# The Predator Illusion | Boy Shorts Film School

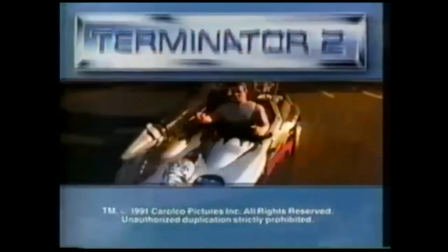512s
I grew up in this very specific window in the early 90s, when R-rated franchises were being marketed towards children.
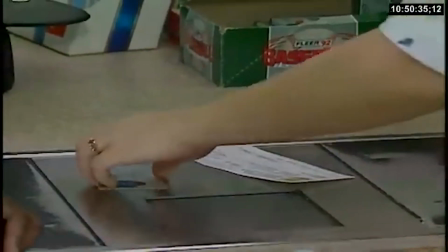519s
My poor mom didn't have the greatest grasp on English, and I imagine a lot of out of touch parents like her probably had a hard time shopping for their kids.
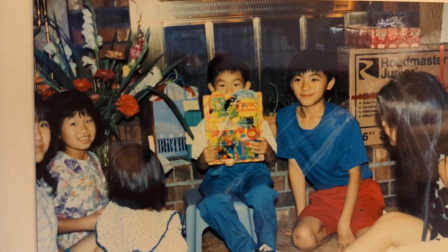527s
For my mom, the process of picking out toys for me probably involved a lot of grabbing random green monsters, because I like Ninja Turtles.
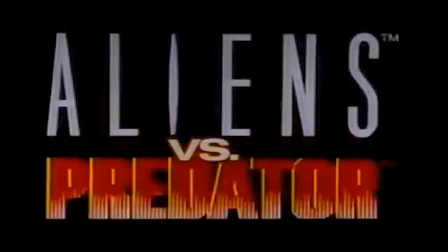534s
This ended up with me being surrounded by a lot of Alien vs Predator merchandise as a kid even though I wasn't allowed to watch the Alien or Predator movies.
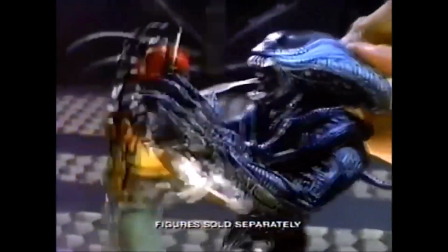542s
So through the perspective of a child being bombarded by commercials, action figures, comics, and video games, Xenomorphs were always so exciting to look at.
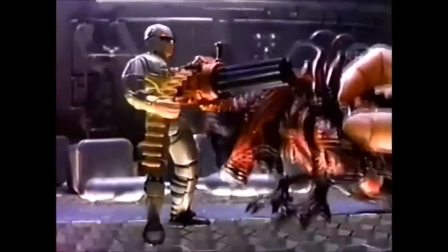550s
They could change their appearance depending on what kind of toy or boss monster was needed.
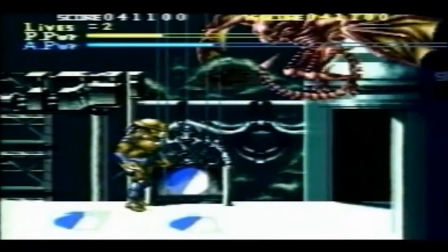555s
This mostly resulted in spin-off material just featuring bigger and spikier and greener versions of the original Aliens.
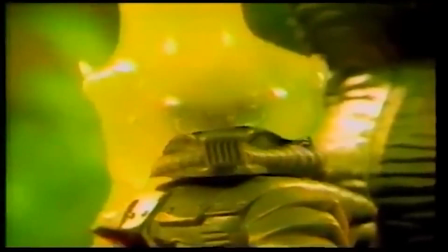563s
But I won't deny that this made an impression on me in the first grade. The xenomorphs are unlike anything we've ever seen on Earth before,
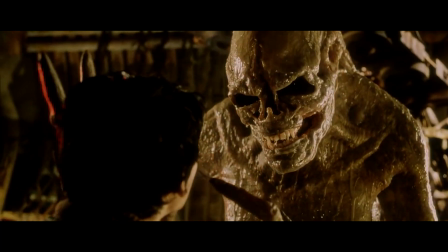571s
so we have an easy time believing that there are unseen forms of the species like a huge queen or a gorilla variant.
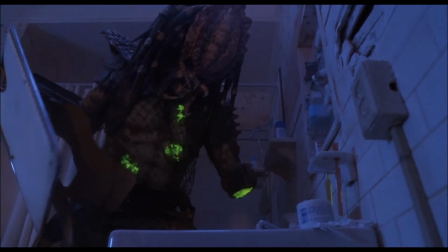577s
You can't really do the same with the predator design because the creature is too close to real human beings,
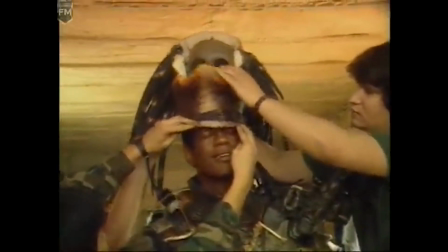582s
and really, it's just always going to be just a really tall guy in a suit. When it breaks away from that formula, it just looks… awkward.
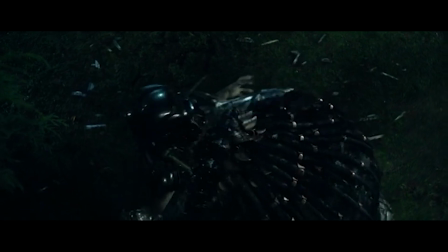591s
Simply making a predator physically larger just doesn't make it scarier.
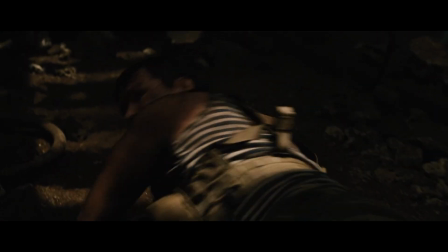594s
The Predator is only threatening when the audience understands it is dangerous and large in relation to the main character.
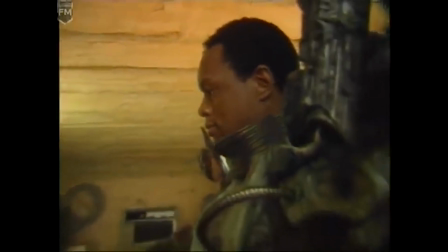601s
Let's call this the Predator Illusion. A man in a costume is just a man in a costume unless they look like they could ruin your day.
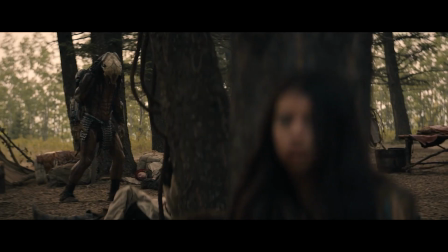611s
Prey gives us a very energetic way of establishing how much of a threat the Predator is to the main character, Naru.
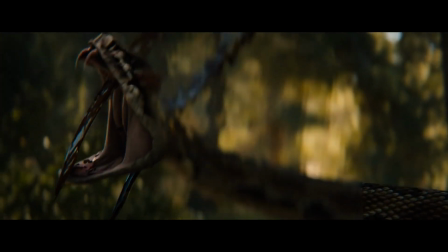617s
In three quick sequences, we see the Predator take down three different animals that we instinctively know could ruin her day. a snake, a wolf, and a bear.
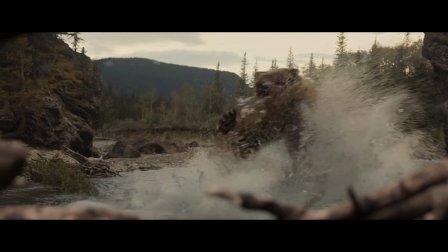626s
The bear kill is especially effective because not only do we see that the predator is as tall as a bear, it is also strong enough to carry the entire bear over his head.
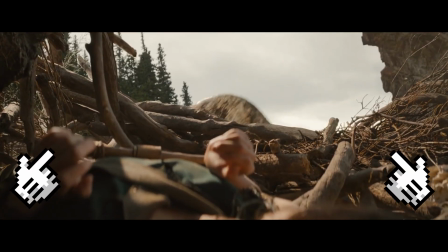635s
My favorite detail of this sequence is that we see all this from Naru's perspective as she is on the ground looking up.
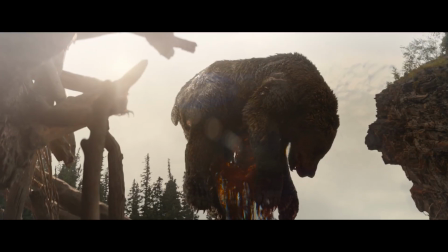641s
She's in a position of extreme vulnerability, and we the audience instantly understand that the predator is a threat to her. The predator might really just be a tall man but it's one that is currently looming over the camera.
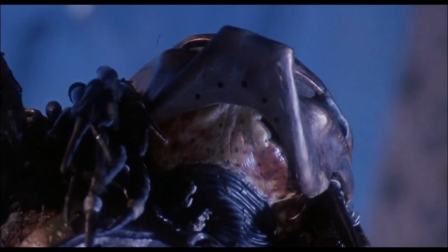653s
Compare that shot to a similar scene in the Danny Glover movie where we also see a low-angle shot looking up at the predator as it stands triumphantly.
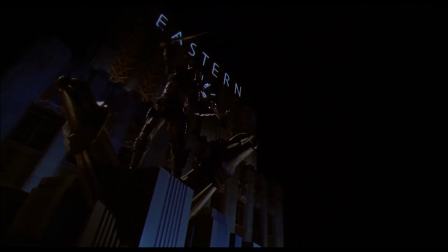661s
Instead of a bear or a human being used as a size reference, we get the top part of LA's Art Deco Eastern building.
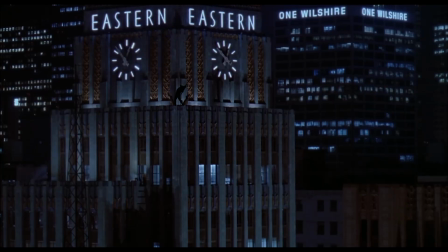668s
Even though we're still looking up at the predator, it looks tiny and insignificant in front of a tower.
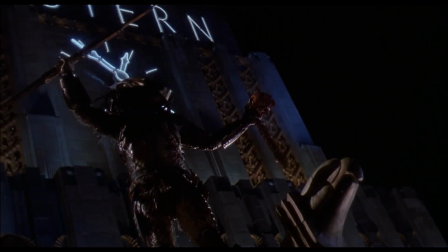673s
If the predator feels like a tall man in a monster suit right now, then this movie's cinematography has done a poor job demonstrating scale to you.
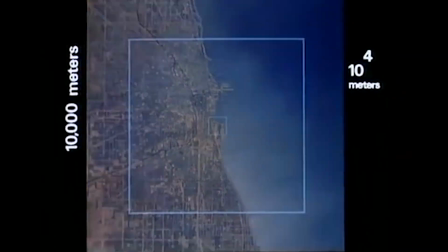681s
Scale is vital towards visually explaining to an audience what's at stake for the main characters.
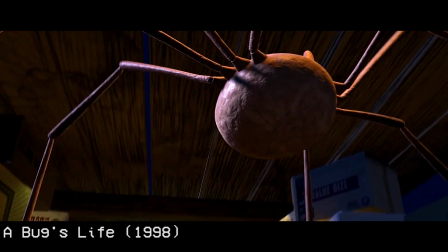686s
Giving the audience perspective in a movie is central towards setting up the story's conflict and establishing what the power dynamics surrounding the characters are.
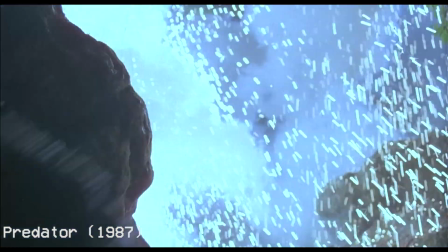694s
The duel between Dutch and the Predator in the original movie is a terrific example of using scale to convey power.
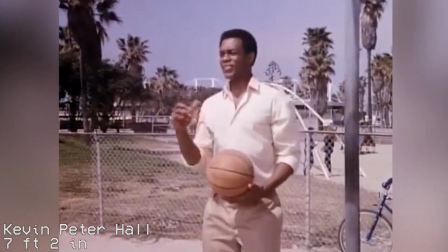701s
Arnold Schwarzenegger is a huge man and isn't that much shorter than the actor portraying the Predator. One of the few shots where we see them both standing together depicts them as equals facing off,
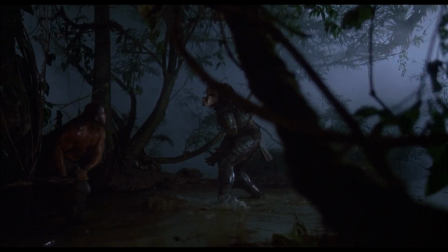710s
but once the creature gets the upper hand in this duel, we frequently see shots of Arnold on the ground crawling away.
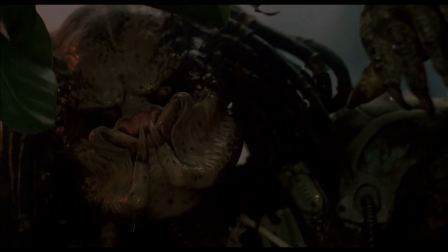716s
Every time we see this action from Arnold's perspective, the camera is a low angle shot looking up at the predator.
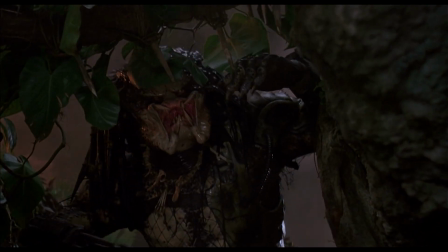723s
The predator is physically threatening because it is always shown as looming over us.
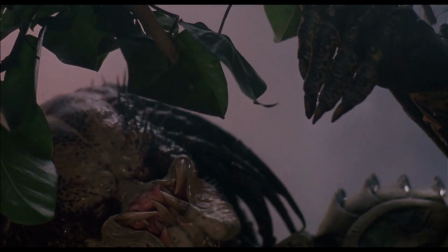727s
We're constantly forced to look upwards at the monster and even then it's so massive that we can't even see the entire predator in one frame.
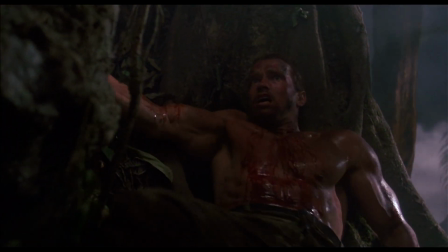734s
Compare this to shots of Arnold trying to escape. He looks tiny and vulnerable because the camera is constantly looking down on him with a high angle shot.
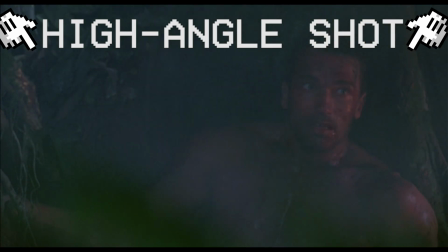742s
These alternating shots end up forming a sequence where we are told without a word that in this power dynamic, the Predator has the upper hand and Arnold is the underdog.
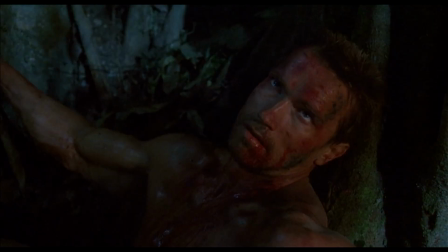751s
Notice how the use of camera angles shifts when the fight ends up in Arnold's favor.
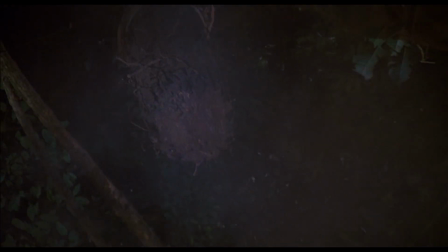755s
This entire time we have looked upwards at the Predator,
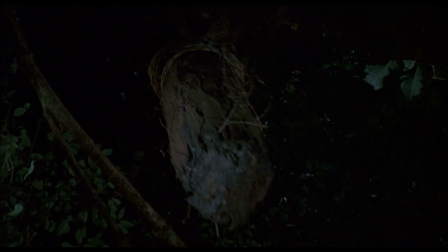758s
but once it's defeated we look even more upwards once we realize it has fallen into a trap that's even bigger than a tall man in a monster suit.
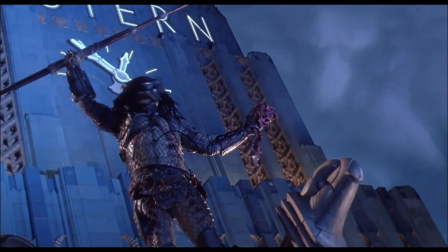765s
This is the effective version of that eastern building shot in Predator 2. The way the Predator is shot here gives me no indication how much of a threat it's supposed to be.
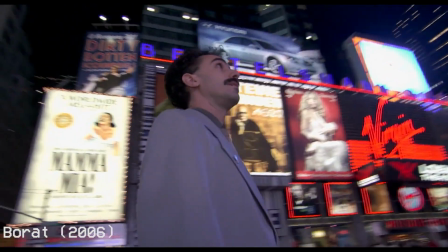774s
This low angle perspective belongs more in a movie about some goofy character being overwhelmed by the big city.
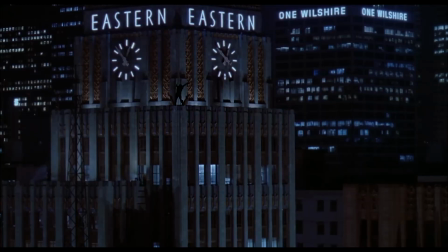780s
What really baffles me is that I think 20th Century Fox was proud of this shot.
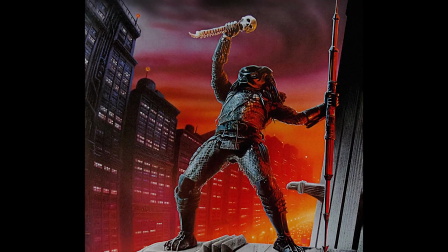783s
My earliest memories of the Predator were from these posters for this movie, and the eastern building shows up in an earlier shot where the Predator looks like Batman.
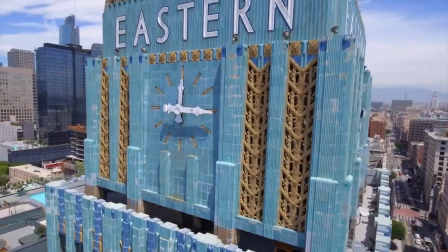792s
I get the gist that the film crew had permission to shoot at the Eastern Building and wanted to include as much iconic Los Angeles imagery as much as possible,
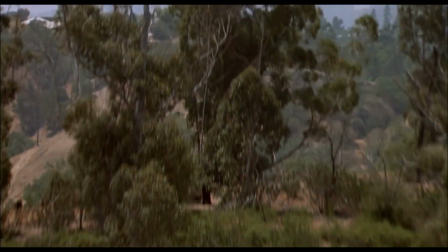799s
in order to promote that the Predator was now in a different jungle.
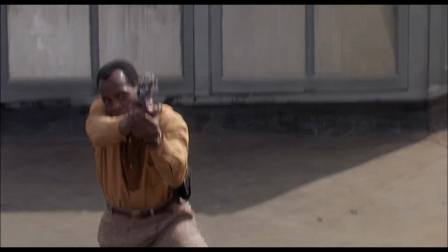803s
Again, I think LA is a fine choice for a setting, but the filmmakers just never effectively used the city to make the Predator a threat to Detective Harrigan.
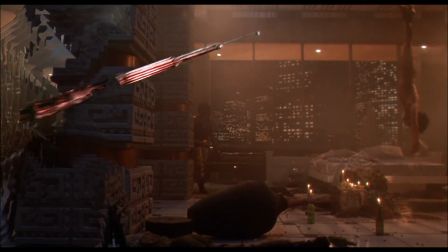811s
The creature is frequently shot with the same neutral perspective as all the other characters in this movie, and I end up not knowing how big anything is.
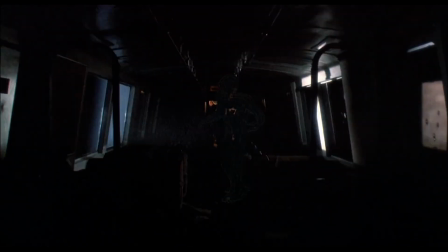818s
For instance, I hate how confusing this whole headache-inducing train sequence is.
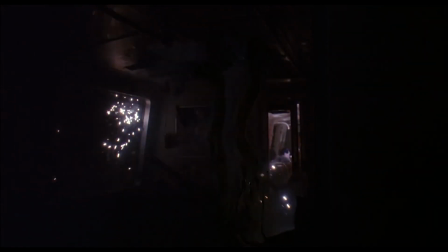822s
At this point in the movie I have no idea why the Predator is still invisible as it's plowing through all these extras that belong more in a Robocop movie.
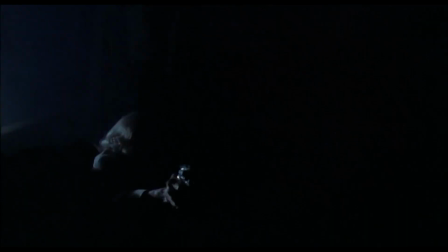830s
It looks terrible and feels like a missed opportunity for what could have been a cool urban action scene.
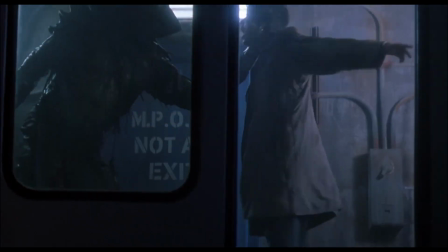835s
The only part I care for in this whole train sequence is when the Predator scans Detective Cantrell and realizes she's pregnant.
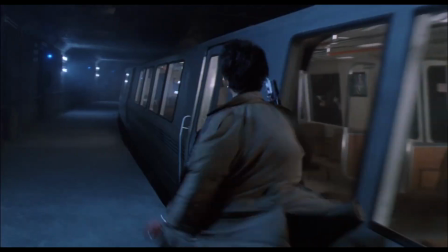841s
And even here size is an issue because the Detective looks about as tall as these trains but is suddenly being picked up by the predator in the flattest shot ever.
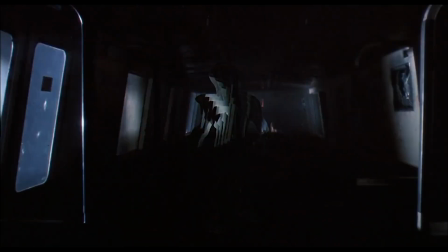848s
This happens after we've already seen it stumble around inside the train looking like an invisible ghost of some guy.
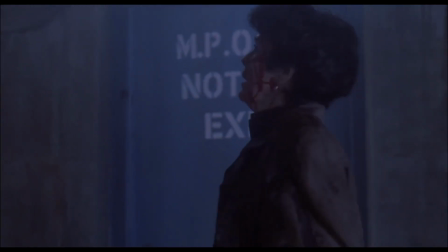854s
There's no sense of perspective in this sequence, even when the predator is holding Detective Contrell by the throat.
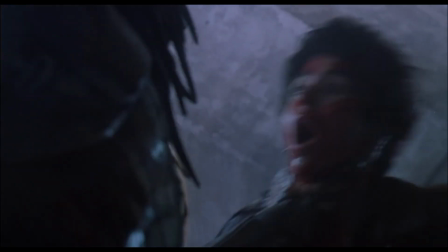860s
This is one of the only scenes I can think of where a character has to look up at the predator because of how large it is, and yet we never see it from her point of view.
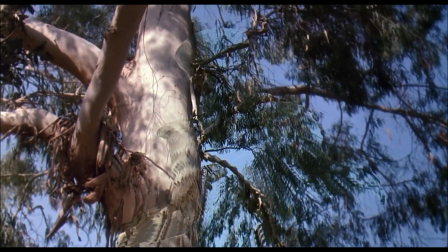868s
The only other scene I can think of in which a character looks up at the predator is this terrible graveyard scene, which brings me to my next point.
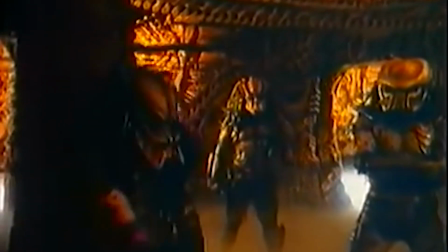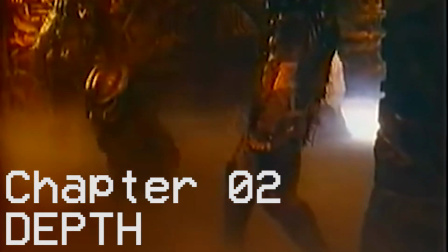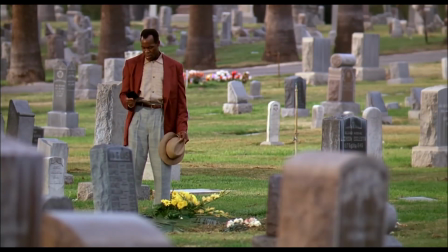888s
I've always found this graveyard scene to be embarrassing.
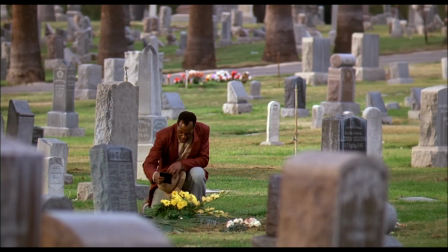891s
I previously mentioned that this movie fails when it tries too hard to be like the original Predator, and everything that happens here is a perfect encapsulation of that pattern.
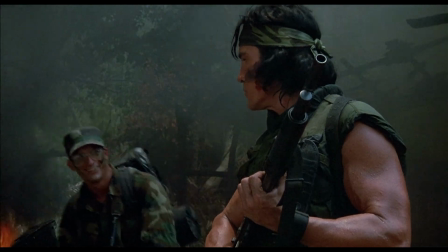900s
Remember when the Predator studied everyone with thermal vision and recorded their voices?
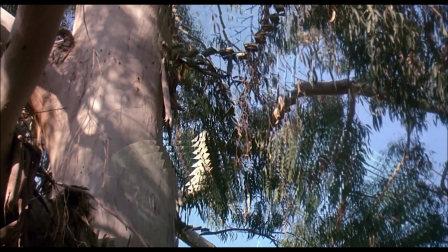909s
Well, here it is again, but not scary.
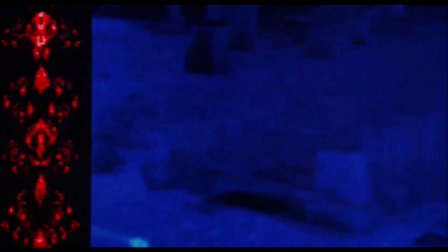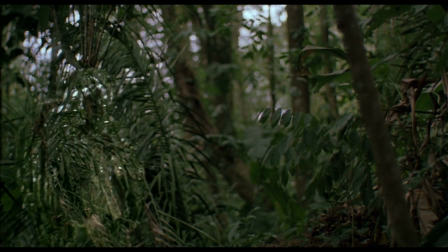916s
Remember when the last predator was a hunter in the Amazon rainforest? Well, here's this predator standing in front of some foliage.
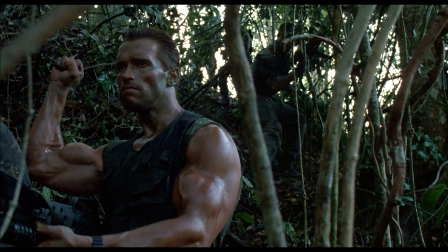924s
Remember when Arnold realized he was being stalked? Here's Danny Glover coming to the same realization.
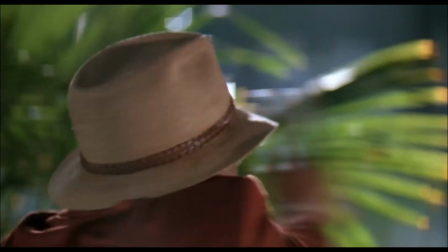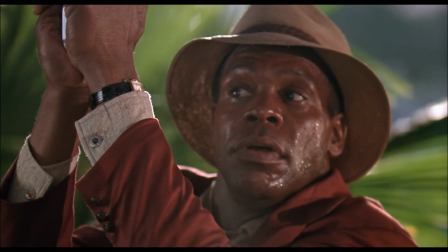937s
Actually it's this overly dramatic scene that reminds me of the second reason why I find the predator so lame.
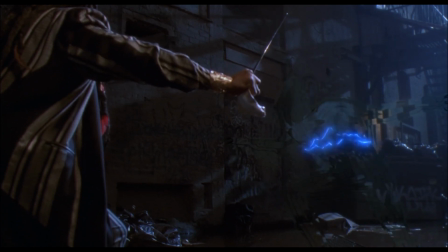942s
In addition to not knowing how big anyone is in this movie, I really struggle with understanding understanding where any of the characters are in relation to each other.
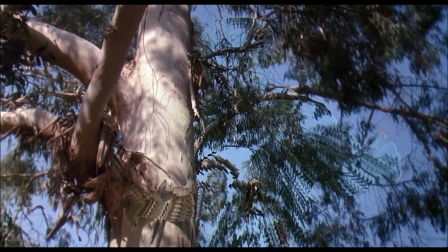950s
I'm not talking about the Predator hiding with its invisibility cloak on. I get that it's supposed to be hidden from the main characters.
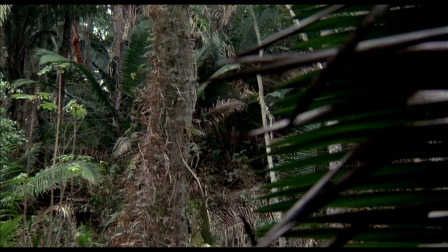957s
We the audience just don't know where it's being invisible. In the first Predator, we see the creature stalking Arnold and his team from the trees.
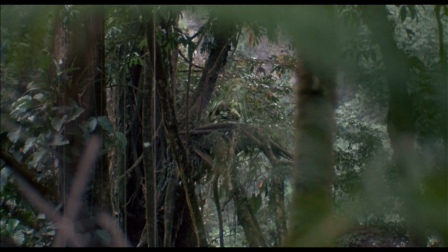966s
We don't always know where exactly in the trees it is, but we know it's there.
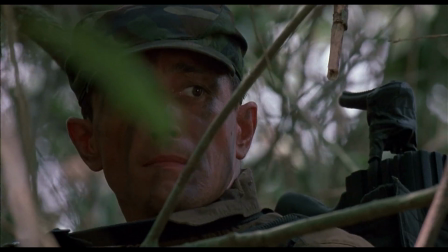970s
When the Commando characters are hiding from the Predator, we understand that they are hiding in the jungle from something also hiding in the jungle.
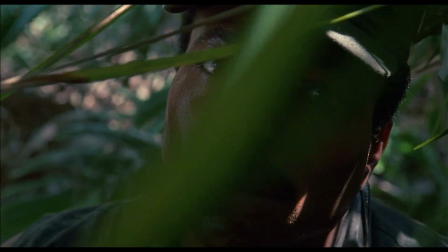976s
During these close-up shots, note how the commandos are always shown clearly while there's some out-of-focus foliage in front and behind them.
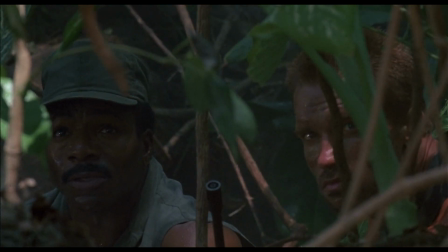984s
There's not much else to these shots, but we get a sense that this jungle is thick and our characters should be hidden.
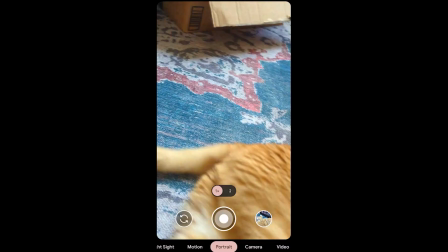990s
Our characters in the original Predator are essentially being shot with the portrait mode from your phone camera.
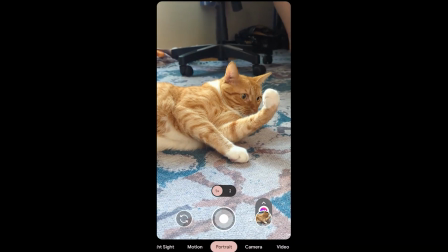995s
If you've ever used that function before, then you're already familiar with what Death of Field does.